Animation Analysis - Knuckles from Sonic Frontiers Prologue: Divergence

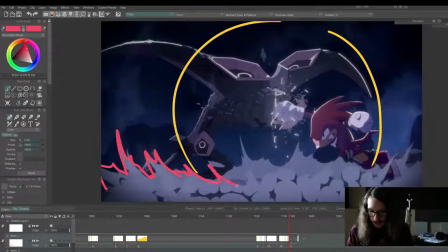The smoke is almost like a secondary reaction to the shockwave. So you have all these different layers of animation that are reacting to each other, building up the complexity of the scene.
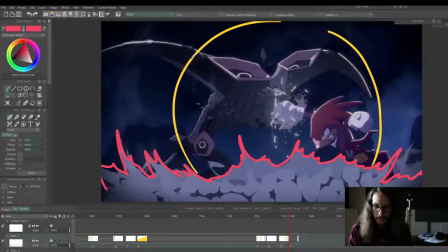Just a very intelligent use of frames, because they aren't animating everything with the same amount of detail.
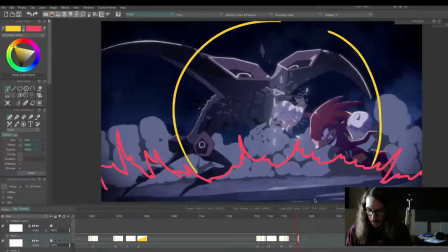Like the background's fairly simple to keep everything readable.
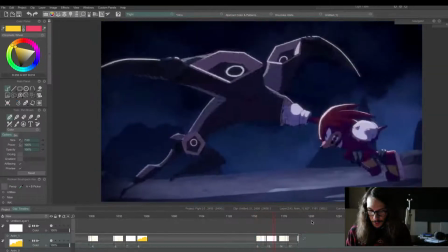So boom, front smoke.
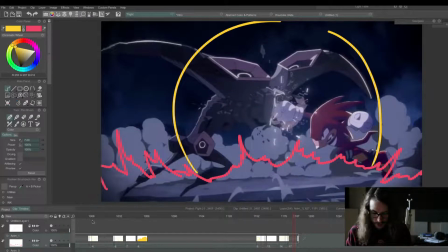Oh, and then the smoke shoots off screen, and we get this background smoke that takes over. So
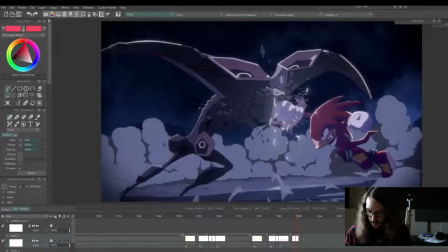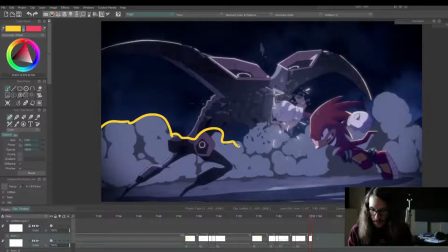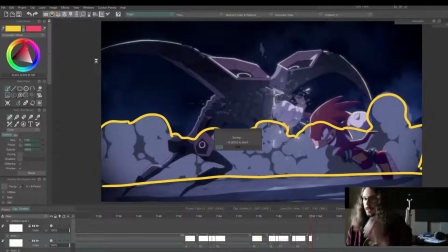I'll save this just so I don't lose it. I'm actually kind of making footage for a video right now. I just figured I'd live stream it. It'll be more edited down. I'm just kind of gonna take some of these frames I drew and then read like
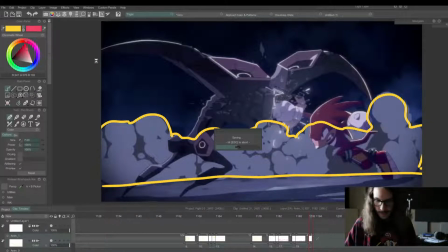more like a written video essay type thing that looks at the different techniques like I'm doing right now. But I'll probably think of other stuff, or if you notice stuff, any details, or like,
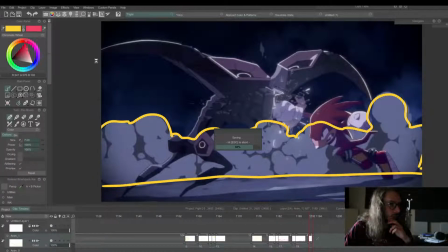you know, like details about the animation or character or hidden background lore, something I'm missing, feel free to let me know. I also just really like these like cell shaded type animations.
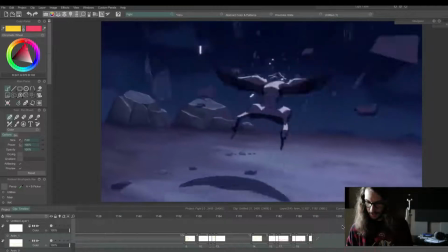Then boom, we cut to the next shot. and flies out. All the debris follows his motion.
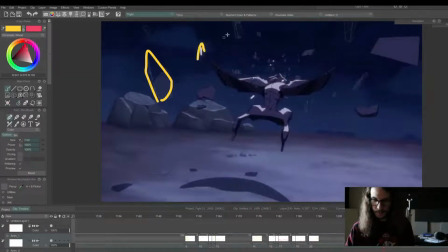And then something else I noticed about this.
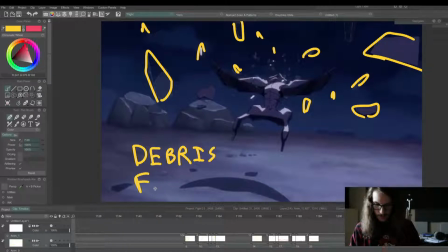POA stands for path of action. That's like where they're going.
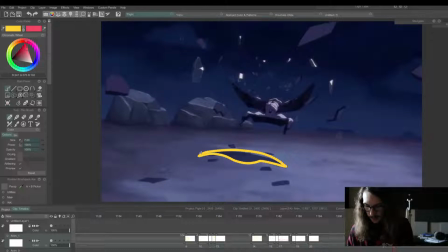And then the shadow helps keep things feeling more 3D.
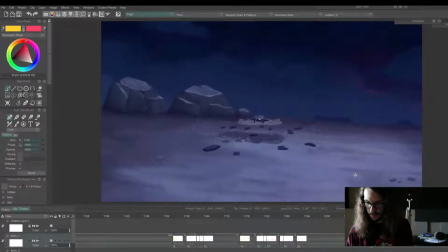Boom. He slides and stops.
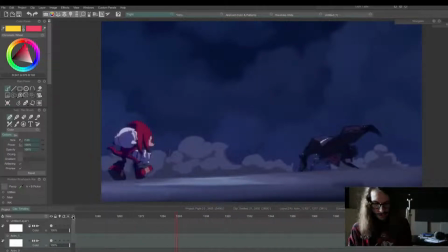So there's a lot that happens in this little sequence. I'll just watch it straight through and try to figure things out here.
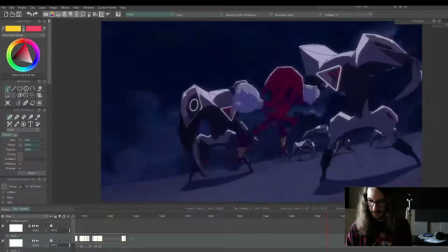Oh, there's so much happening here. So cool. Spin dash.
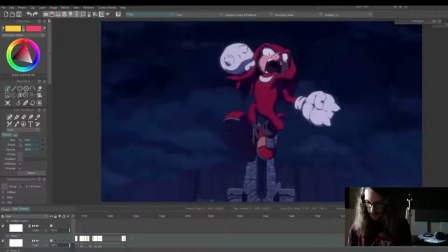All these different punches. You shall not pass.
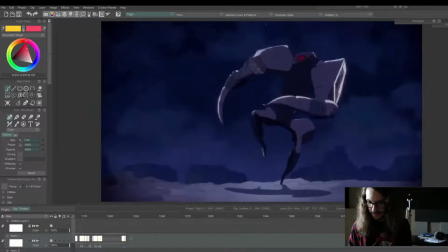Oh, we got a survivor. Oh, never mind. He did.
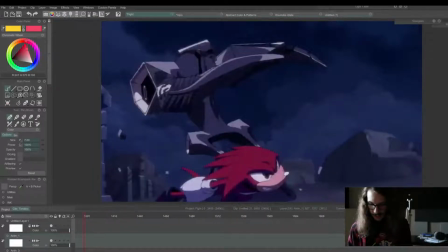So, yeah, there's just so much. This is like probably where a lot of their budget went, was just this little sequence right here.
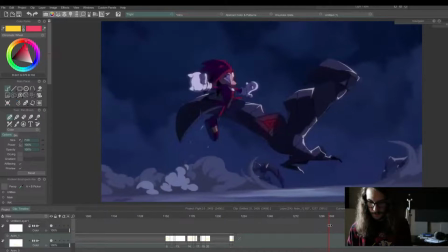Cause boom.